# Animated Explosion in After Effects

I don't even need a hook for this video because we're talking about animated explosions in After Effects, which are, by their very nature, freaking awesome. And we're gonna learn how to make the most stylish explosion.
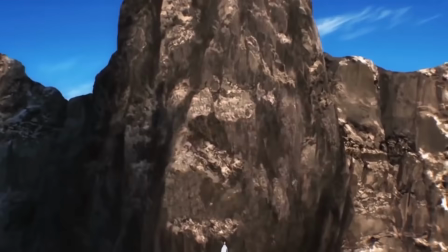9s
But on top of that, I'm gonna show you a secret technique that'll make your explosions hit even harder than One Punch Man.
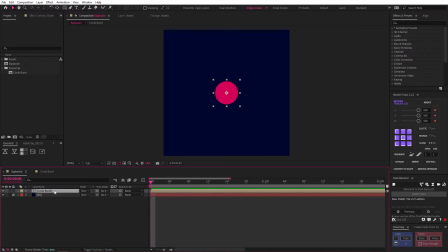16s
So to start, we've got this pre-comp circle burst. And if we go inside the composition, you'll see that it's been cropped a bit larger than the circle itself.
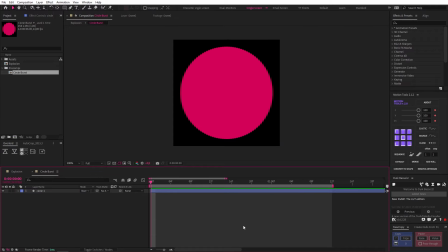23s
And this first step in our animation is something I picked up from Ben Marriott, but we're gonna do things a little different and play around with a few ways to make our explosion as epic as possible. The first thing we're gonna do is hit Y to change to our anchor point tool. And then we're going to snap our anchor point to the bottom by clicking and holding Ctrl or Command on Mac.
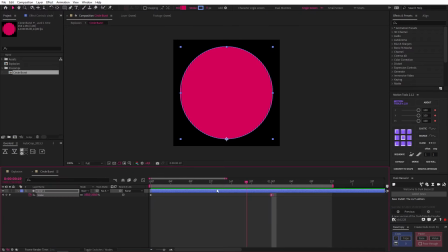41s
Then we're going to drop in scale keyframes 1 second apart, come to our first keyframe and change it to 0.
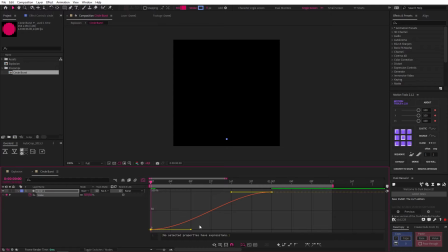46s
We're going to easy ease our keyframes with F9, go into our graph editor, and making sure we're using our value graph, we're going to adjust our graph like this, making it really extreme because we want our circle to scale up very fast initially and then slowly scale into our final frame.
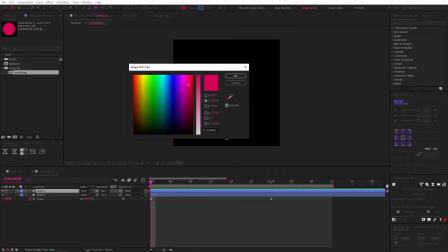60s
Now we're going to duplicate our circle and change the color to black. This is going to act like a kind of matte for our circle.
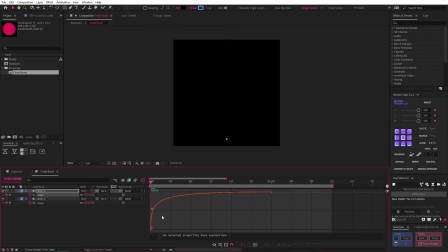66s
So the first thing we're going to do is select our new scale keyframes, go back into our graph editor, make sure we are one frame ahead, and move the left handle down to reveal our bottom circle. Now this animation is totally fine, but if we open up our internal transform properties, unlink the internal scale,
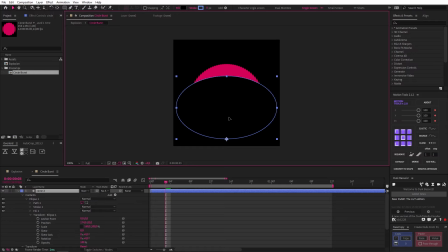81s
change the X scale to 160, and move the layer down ever so slightly, we get something which looks way more awesome and organic. Now we just need to change the Y scale to 105 to cover the top. Now we're going to move our first keyframe one frame forward and our second keyframe about two frames forward, and we're good to go.
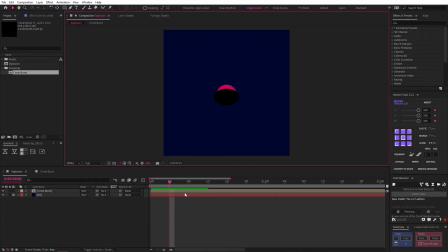97s
So let's go back into the previous composition, and it looks a bit weird because of the black circle, but we don't need to worry about that for now. We can simply turn off our BG layer to hide this. For starters, let's move our anchor point to the bottom of our layer, snapping it into place like we did before.
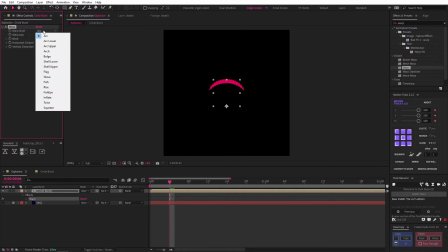110s
Now to add some more style to this, we're going to add a warp effect and change it to arch, which just makes the whole shape a bit more angular.
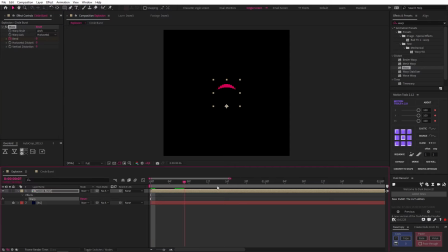117s
We can now animate the bend by dropping a keyframe at the start, change it to 0, and then go to the end of our animation at 1 second and change it to 50. Let's also open up our scale properties by hitting S, unlink it, and change the X scale to 80. We now have something that is much less circular and a bit more interesting.
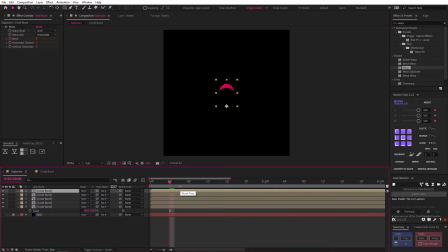133s
All we need to do now is duplicate this layer a bunch more times and start adjusting some of their individual properties like rotation and scale until we get more of an explosion-like shape and we have some nice variation between each one. We also might want to change the position of some of the shapes as well as the overall location of our layers. And now we have a cool little explosion happening already.
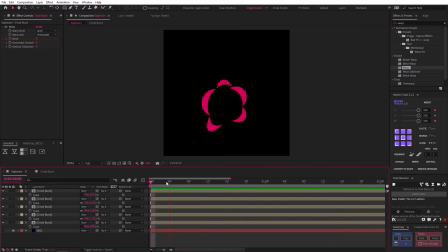153s
Now you may think that we're done at this point, but to stop now would be to waste the magic of this setup, which is the fun we can have inside of these pre-comps.
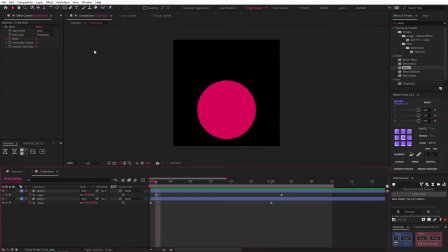161s
So let's jump back into the pre-comp, and for starters, I want the shape to start breaking up as it moves, so let's make a triangle shape like this that starts at the base of the circle and make sure that its color is set to black. Let's snap our anchor point to the bottom by holding Ctrl or Command on Mac. Let's name it Cutout, and then coming about 4 frames in,
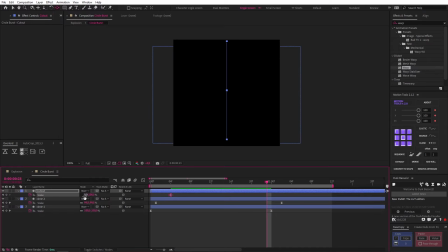178s
we can animate the X scale from 0 to 100 at the point that the circle disappears, and you should start to see what we're going for here. Now we're going to rotate it a bit, duplicate it, and rotate that as well until we have something interesting like this. Next, let's drop in a ruler to mark the base of our animation by hitting Ctrl or Command R and dragging a line from our top ruler.
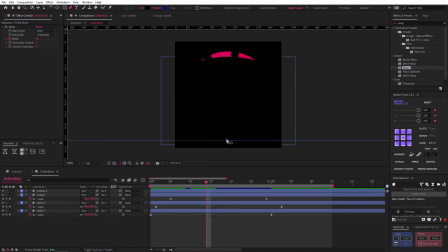197s
Now, using our pen tool, let's create a line from the base to the top of the puff like this.
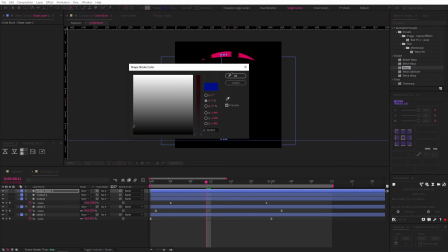202s
We're going to remove the fill, change the stroke color to this pink, and make the stroke width 40.
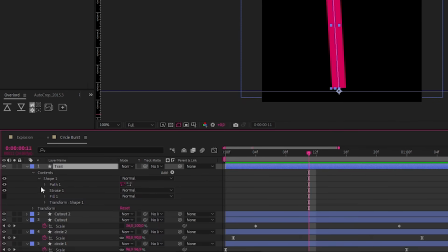207s
We can also change the anchor point to the bottom, name it trail, and twirling down to stroke and taper stroke, let's increase the start length to 100%.
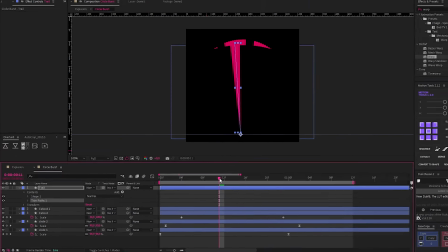214s
Now we need to add a trim pass, and moving to the point where we want the trail to disappear, let's drop in an end keyframe.
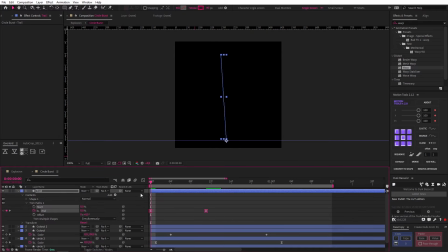220s
Move to the start and change it to 0. Now let's easy ease, and in our graph editor, let's change our easing to something similar to our circle. Now we want to drop in a start keyframe, move ahead and change it to 100, then move the first start keyframe in about 2 frames and give it an easy ease.
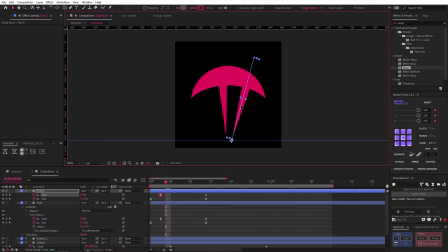236s
And this is what we get. Let's also duplicate this, rotate it, and make adjustments so that it's different from our original. Once we're happy, we can also trim the layers so that they disappear at the end. And we can do this with the keyboard shortcut Alt and right bracket.